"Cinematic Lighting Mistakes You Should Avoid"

You could have all the best camera gear in the world, from camera bodies to lenses, but if you're overlooking this one very essential part of getting cinematic video, you're gonna bang your head against the wall, wondering why your footage doesn't look as good as somebody else's. What's going on, guys? It's Kofi, and today we're gonna be talking about lighting, and more specifically,
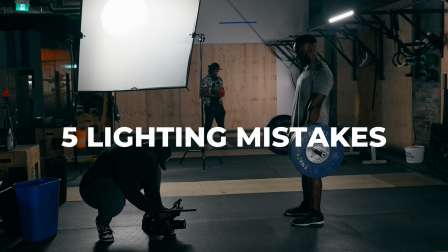(0:17)
we're gonna try to solve 5 common lighting mistakes that a lot of beginners use and some seasoned veterans might end up forgetting. Now, mistake number 1 is thinking that any light is going to work in every situation,
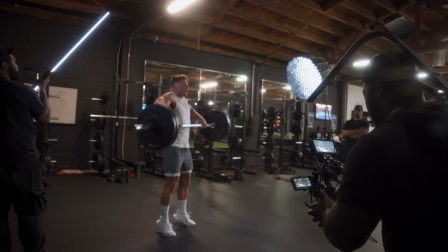(0:28)
and the reason why that might not be true is because we're not paying attention to the quality of light. And I don't mean whether a light is going to be good or going to be bad, but you want to find different light sources that are going to be hard light or softer light.
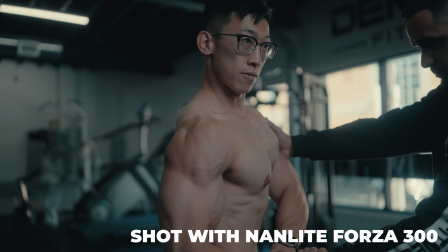(0:40)
Generally speaking, the bigger the light source, the softer it's going to be, and the smaller it's going to be a little bit harsher. Now, small and harder light sources you might find might be those smaller aperture lights that you can get on Amazon. Now,
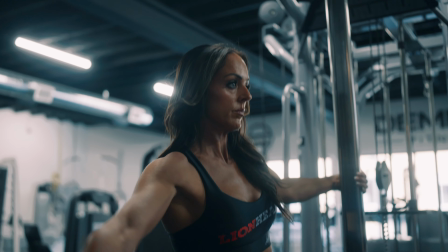(0:52)
with softer light, you're going to find softer light sources when you see things like lanterns and softboxes,
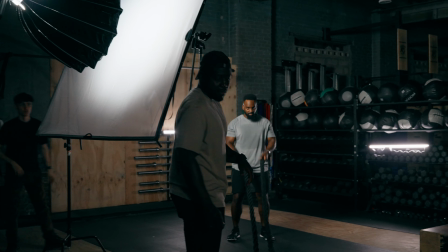(0:57)
or even 5-in-1 diffusion panels and big scrims that's used to spread out the harsher source of light that you're going to find on set. Now, you might be asking, well, shouldn't I just get soft light all over the place and that should solve my problem? But that might not necessarily be the most true thing in the world. Hard and soft light do have their use cases.
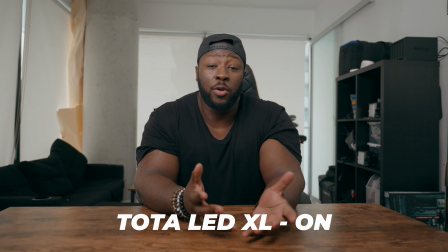(1:16)
Now, my rule of thumb, especially when I was starting out, is I used my harder light sources to light up spaces and my softer, more diffused light to light up faces.
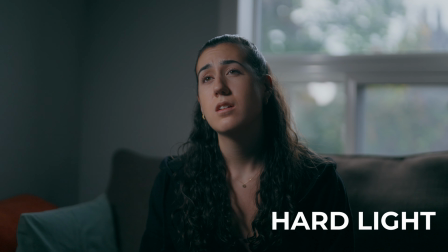(1:24)
The reason why I want to do that is I want to make sure that I have a flattering look to the subjects that I'm working with.
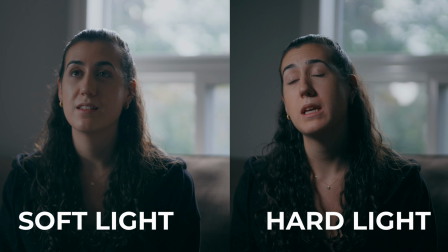(1:29)
Unless it's for a very specific reason, I like to use soft light, because if you use something that's a little bit too harsh, you might get on somebody's nerves.
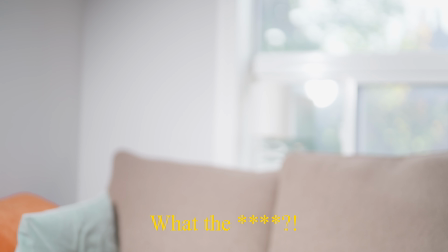(1:37) Striking. Ow! Oh my god! What the f? I don't want to help you with these videos anymore. You're stupid. Oops.
The next is going to be the positioning of your light. Now, conventional wisdom and a ton of videos on YouTube will tell you that you want to make sure things are on a 45-degree angle to give you something called Rembrandt lighting, to make sure that you have that little triangle on the opposite side of your face to give you the most depth in your images. And truthfully, that's exactly right. That is true. It will do that. What you want to do is you want to take a scan of the room and find something called ambient light. In a more practical sense, I'm sitting in my apartment right now. There's a window right behind me that's giving me light for this room. There's another window in the corner, and there is another big window right on the side of my face. Now, basically what I'm going to do is I want to put my key light on a 45-degree angle on the same side as where that window is. Now, the window is giving me so much ambient light that even if I turn off this light, actually, let me try that.
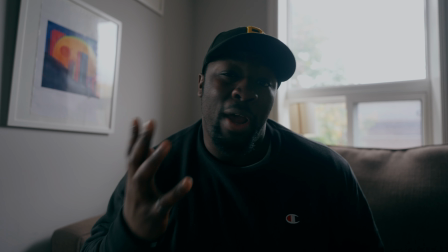(2:35)
If I turn off that light, you can still see there's a lot of light coming on the right side of my face, and this might be passable if it's a moody look you're going for,
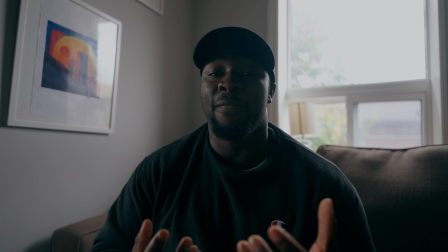(2:44)
but if I want more wrap and exposure around my face, and I'm not going for a super moody look,
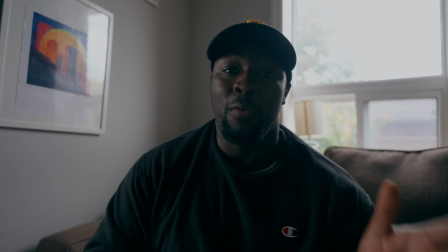(2:49)
instead of putting my light on the opposite side of the 45-degree angle, which might not look as natural,
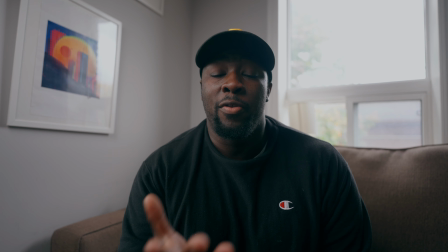(2:54)
if I put it right where the window is, once I turn it back on, it looks a whole lot better, and there's a lot more exposure on this side of my face, and the lighting seems to just make sense.
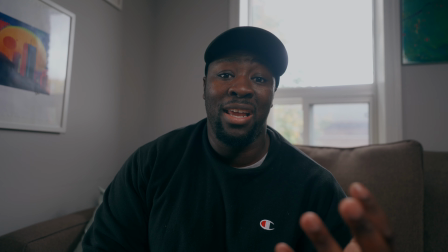(3:03)
And just for reference, this is what it looks like when the light is on the opposite side of that 45-degree angle.
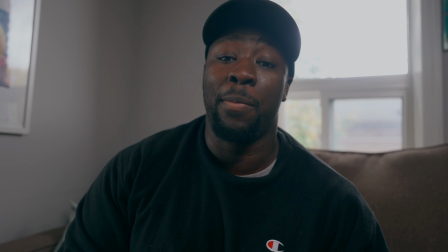(3:08)
Personally, not my favorite, doesn't look as good. So I'm gonna put this back on the window so we can talk about the rest of this video. Now, the third mistake that people make is actually not exposing for your highlights. Now, this is something that separates professional video to something that looks a little bit more amateur. However, I will accept that this is kind of a tricky thing to do in a lot of situations.
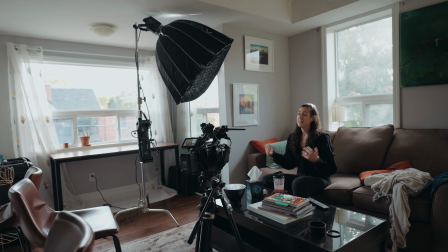(3:27)
Now, with exposing for your highlights,
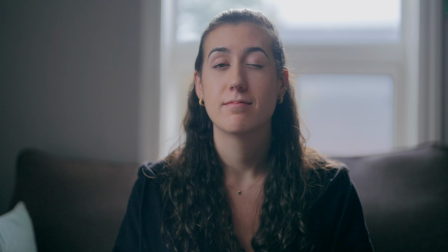(3:29)
what you want to do is you want to make sure that you're actually setting your settings to make sure that you're getting the most information in the brightest areas of your image before you start to set up your lighting. Now, a way that I could actually start to expose for my highlights is using things like false color on my monitor
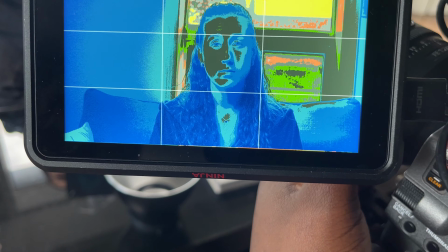(3:42)
to find out exactly where it's going to clip in the information and bringing things back.
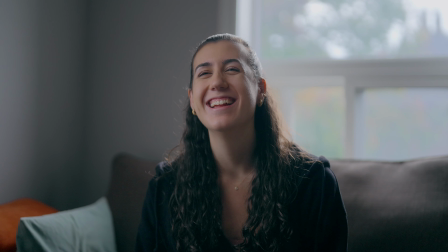(3:47)
So when I'm in post and I start to get that highlight information back, it's a lot easier than if I had blown out my highlights and I try to recover it later on. Only then will I start to set up my key light, set up exactly where I want to expose my skin tones at, and also put other fixtures in the room to give me the most amount of light.